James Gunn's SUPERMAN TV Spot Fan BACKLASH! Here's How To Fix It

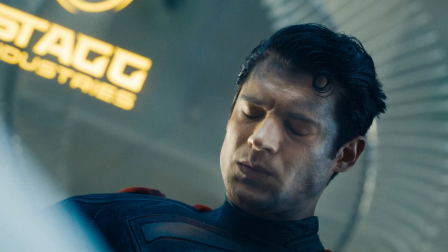[4:05]
That would require reshoots, I know, but this will get rid of that relatively small focal length,
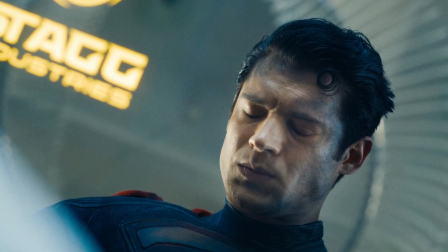[4:11]
resulting in a more normal film perspective and facial expressions that we're used to seeing.
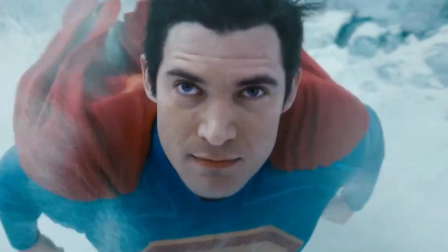[4:16]
But there's another reason why this flying scene doesn't feel real. As moviegoers, we're used to seeing Superman flying through the air.
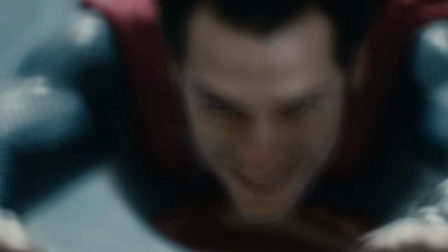[4:24]
But normally, when our eyes track a fast-moving object, it appears blurry.
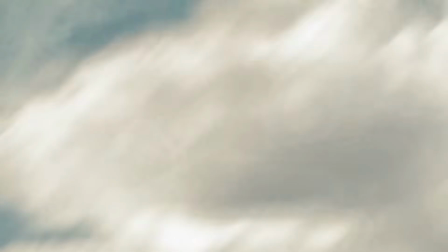[4:28]
It's called motion blur. And even though it makes objects more difficult to see, it helps to convey the feeling of movement.
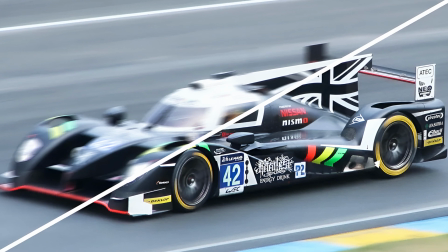[4:35]
But if an object remains clear despite its speed, it comes off as being strange or unreal to our eyes.
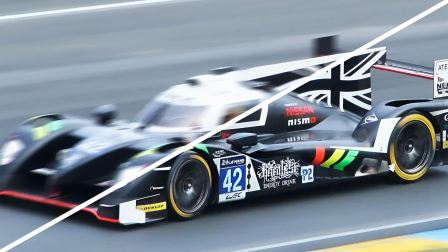[4:42]
That's why filmmakers often add digital motion blur to CGI action scenes to make them appear more real.
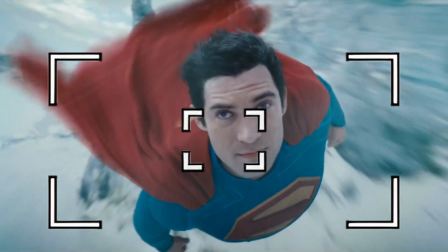[4:48]
While there is some motion blur here, it's counterbalanced by the wide-angle perspective that keeps Superman's face in focus, while the background remains blurry.
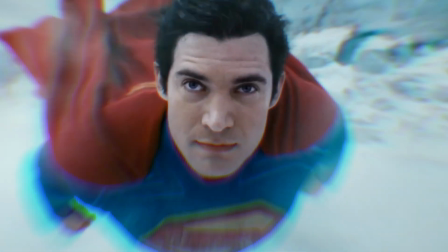[4:56]
So the easiest way to fix this is to add more motion blur.
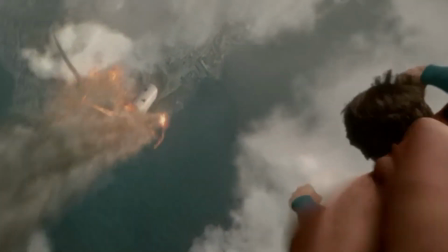[5:00]
A perfect example of getting motion blur right is the plane scene in Superman Returns.
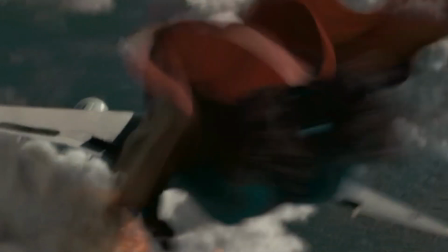[5:06]
It's probably the best Superman aerial maneuver scene in terms of realism, and it's definitely one of my favorite scenes.
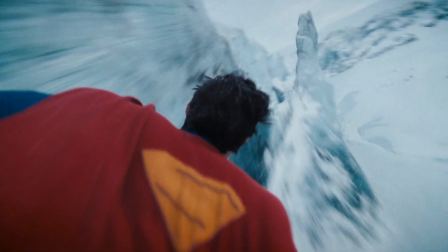[5:13]
Now, I don't just want to talk about the negatives of this Superman flying scene. There are some positives.
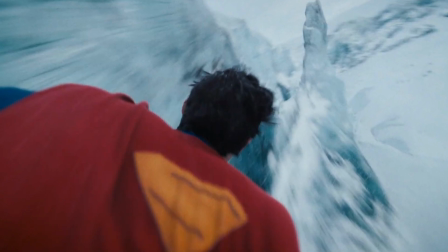[5:19]
I like that James Gunn is trying to show more close-up shots of Superman flying and doing it in a creative way.
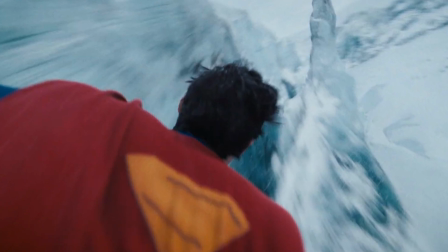[5:25]
We see his hair and cape blowing in the wind with the snow and ice interacting with his body,
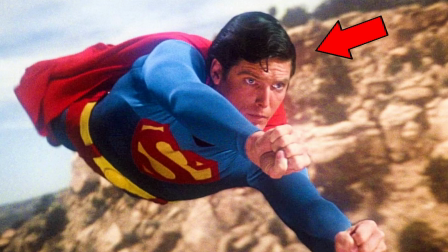[5:30]
which is a nice change since in previous films his hair hardly ever moved and we didn't see this level of detail.
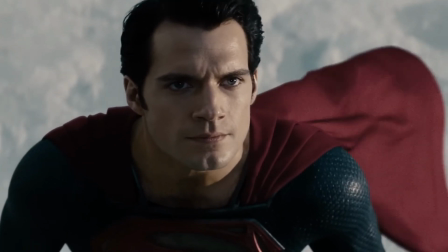[5:37]
One of the issues I had with Man of Steel, Batman v Superman,
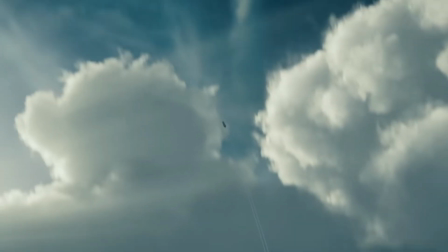[5:40]
and Justice League is that Henry Cavill was often replaced by a CG Superman for Takeoff, and we mostly saw him flying from a distance.
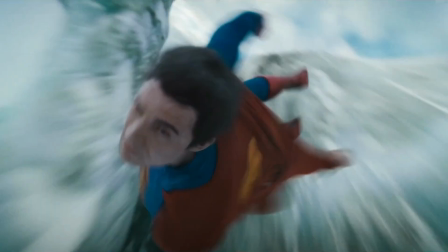[5:49]
So I appreciate that Gunn is trying to make the flying in this movie feel more realistic and believable.
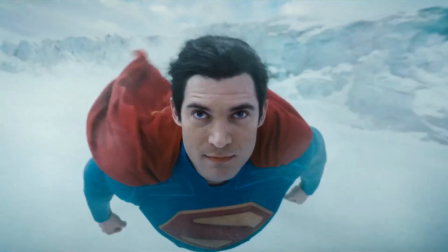[5:55]
And with some changes, I think this scene can look a lot better. But tell me, what do you think about this new TV spot?
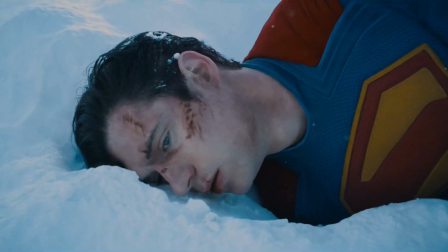[6:02]
Do you like the flying scene and think it looks good as it is? Or do you dislike it and think James Gunn should fix it?
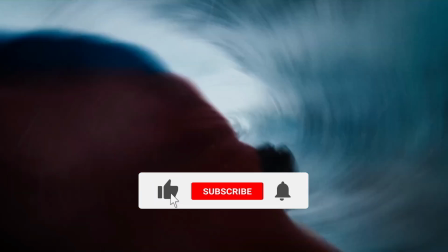[6:08]
Tell me your thoughts in the comments below because I really want to know what you think. And don't forget to like and subscribe to the Cinema Maverick channel for more content like this.
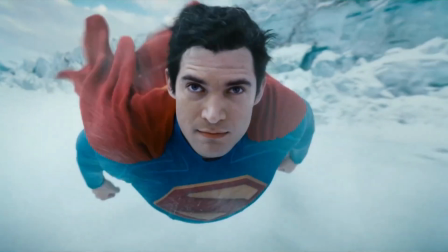[6:17]
Thanks for watching, and I'll see you in the next video.